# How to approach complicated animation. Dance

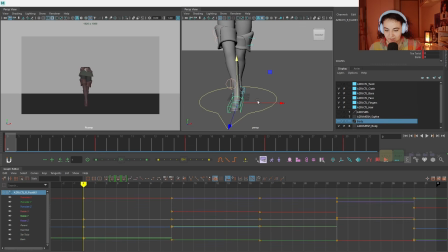732s
So what I would suggest, first of all, let's not hide the legs as much, as it will not help us to create a nice posing. We'll try to unhide the leg a little bit.
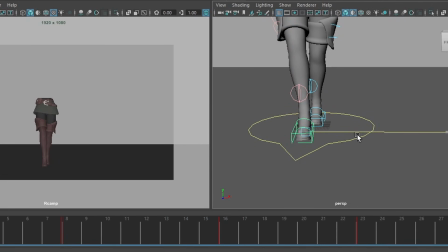744s
So we will make this legs hidden but not completely, so it will be a bit of better posing.
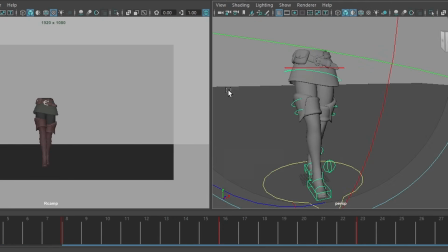753s
And then I want to raise this hip up because this is where my weight is, and I want to shift the weight visibly to this leg.
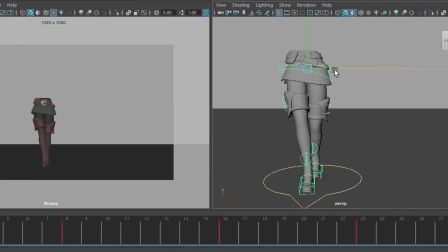761s
Yes, this is much better, just slightly less.
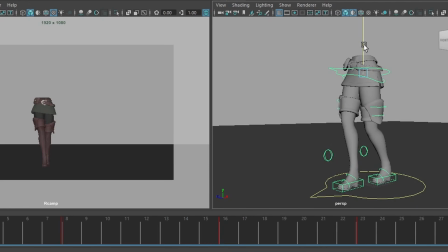766s
And I can see that at the first they're almost standing straight, and I feel like this leg could be pushed more at the back.
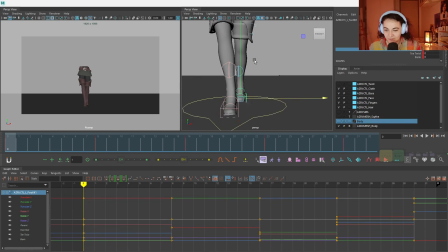775s
Yes, so I feel like this will be a bit of a stronger pose,
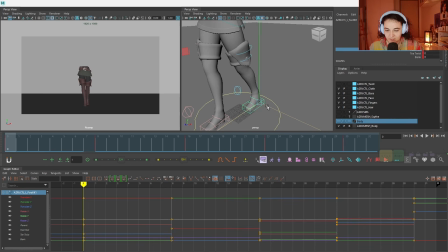779s
though I still feel like we can create bigger gap with the legs.
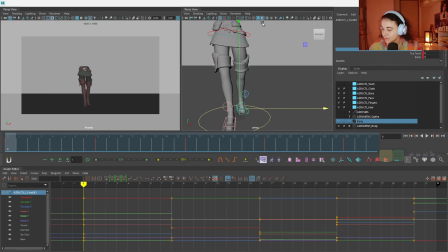784s
I feel like even though the reference that we have
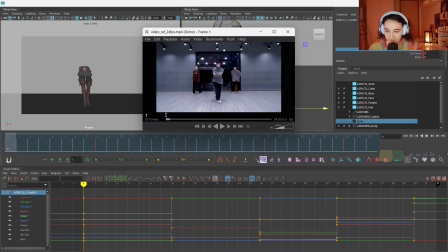790s
has the guy completely hiding the other leg, I don't feel like it's creating for a good posing, especially with her legs.
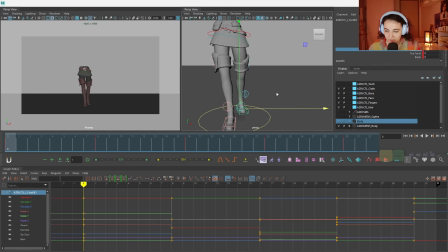797s
It just doesn't look as good. So let's say this is number 1.
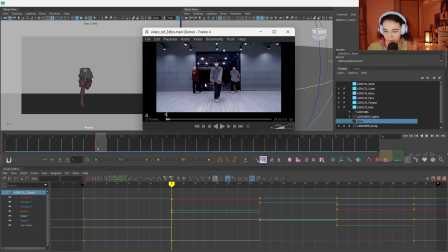802s
So the next one is where the more tricky stuff is happening, because we go on one leg, right?
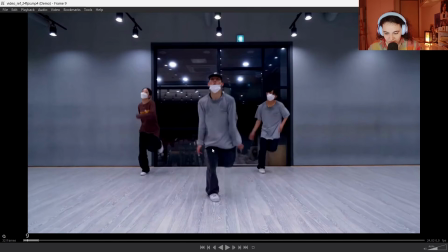807s
This, if you're again looking at the guys at the side, they're very helpful. This guy is already kind of tilting off. The girl is a good example over here.
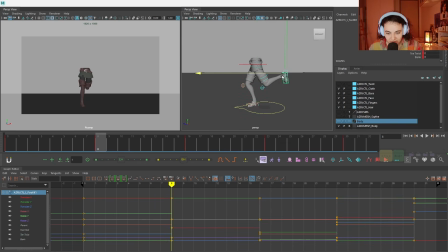818s
She transfers the weight as it is here. I feel like the leg, so we'll push higher. There was a small cushion that we can add as a breakdown, but overall our weight is on this leg, so we need to animate the hip.
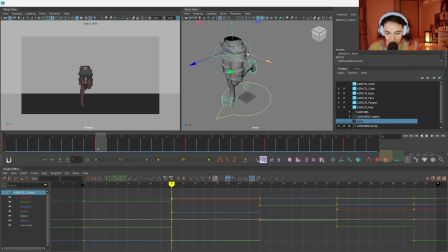832s
Right, the hips are almost straight. This one might be going a bit forward. Our weight shifts over here as we dance.
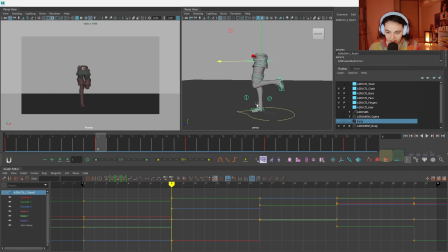841s
Yeah, something like this. Again, this is the weight leg, so our butt has to be aligned with it.
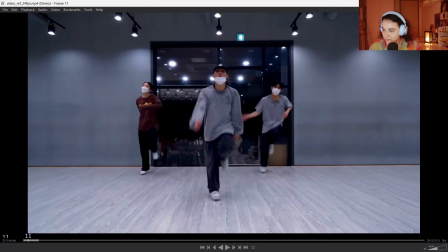848s
So our next posing is when they kick the leg forward.
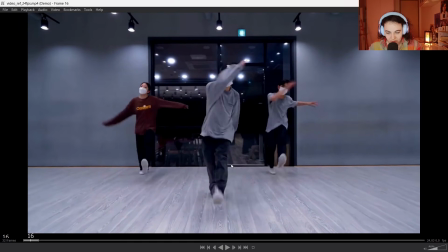853s
This one, yeah. So one thing I noticed is that actually it's on a tiptoe, this leg.
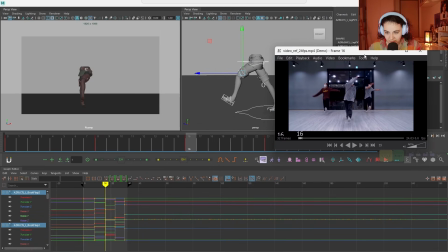858s
This leg is straight down. So that's what we're gonna try to achieve.
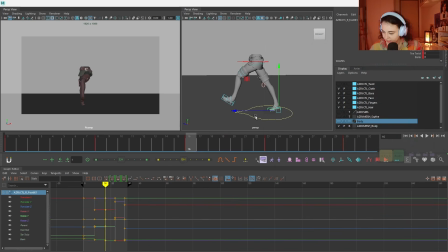864s
And there's no way she's gonna be able to stand like this. So let's just push it back to 0 for now. So let's see the transition one more time.
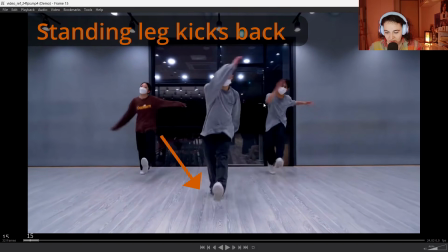873s
This is the one that was standing, and it just has a small kick back. from the previous one to this small kickback.
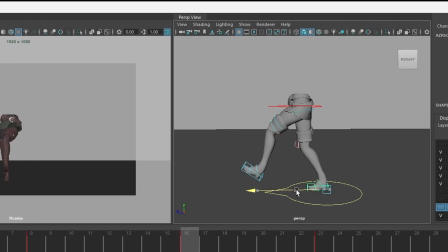882s
Let's see if it's small. Ooh, it's quite big. I don't think she can kick back this much. Like this will be more appropriate kick, I feel like. Yeah, there you go.
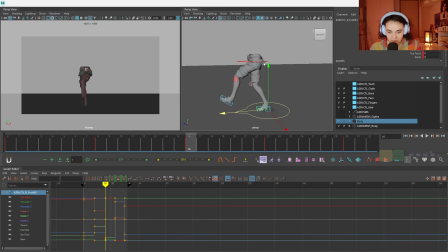892s
This is a nice placement for the leg, so we are following this leg to know where our body will land.
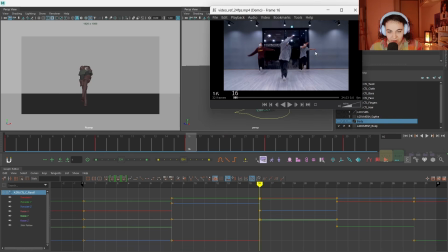899s
And we have a little bit of as I said, like there's a tip toe.
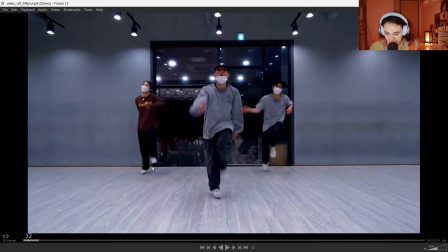905s
As they land on this leg, you can see it's straight in the air, and as they land,
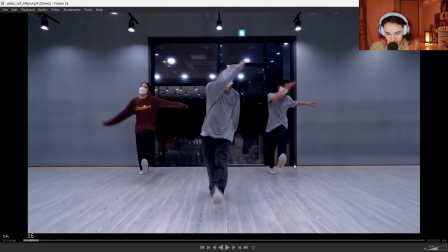909s
it's just cushions tiny bit, just like super tiny bit, so it won't be very bend.
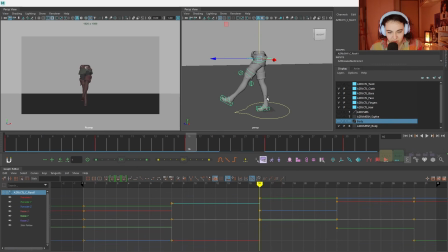915s
So this is what we want to do. We want to straighten it up. We want to push the roll a little bit more, because I said they land on the tip toe. There we go.
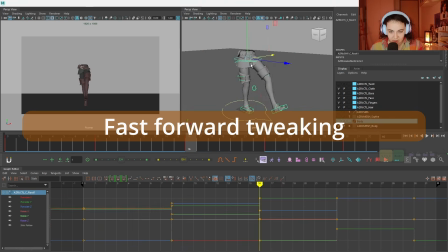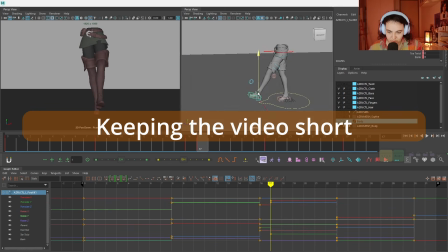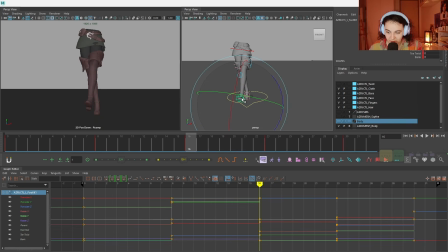937s
Let's try to do the overlap, but we will overlap much more in order to get a nicer silhouette, because this will not work. This will not be a nice silhouette. So we'll go for exaggerated overlap like this instead.
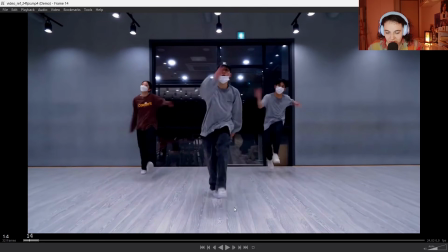951s
This feels like a kick now. Let's take now. See, this one kind of lands almost the same spot where this one was, but a bit front.
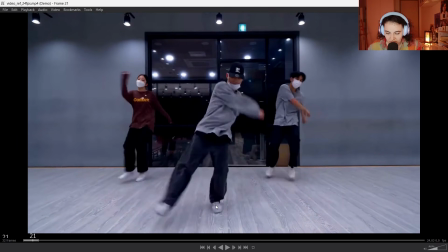959s
Yeah. So, and this is the key post. This is the straighten.
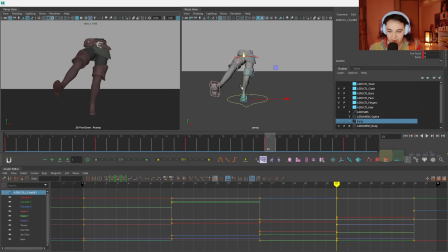963s
Now he's leaning the other way, so it's kind of like opposite of what we've had.
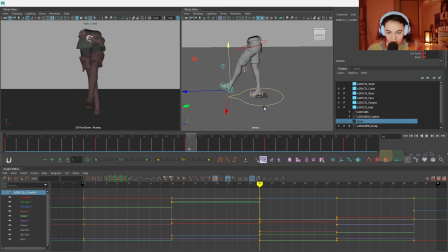968s
So let's see. See, this leg now lands pretty much the same spot. We don't want it the same spot. We want it slightly up front, because the weight shift.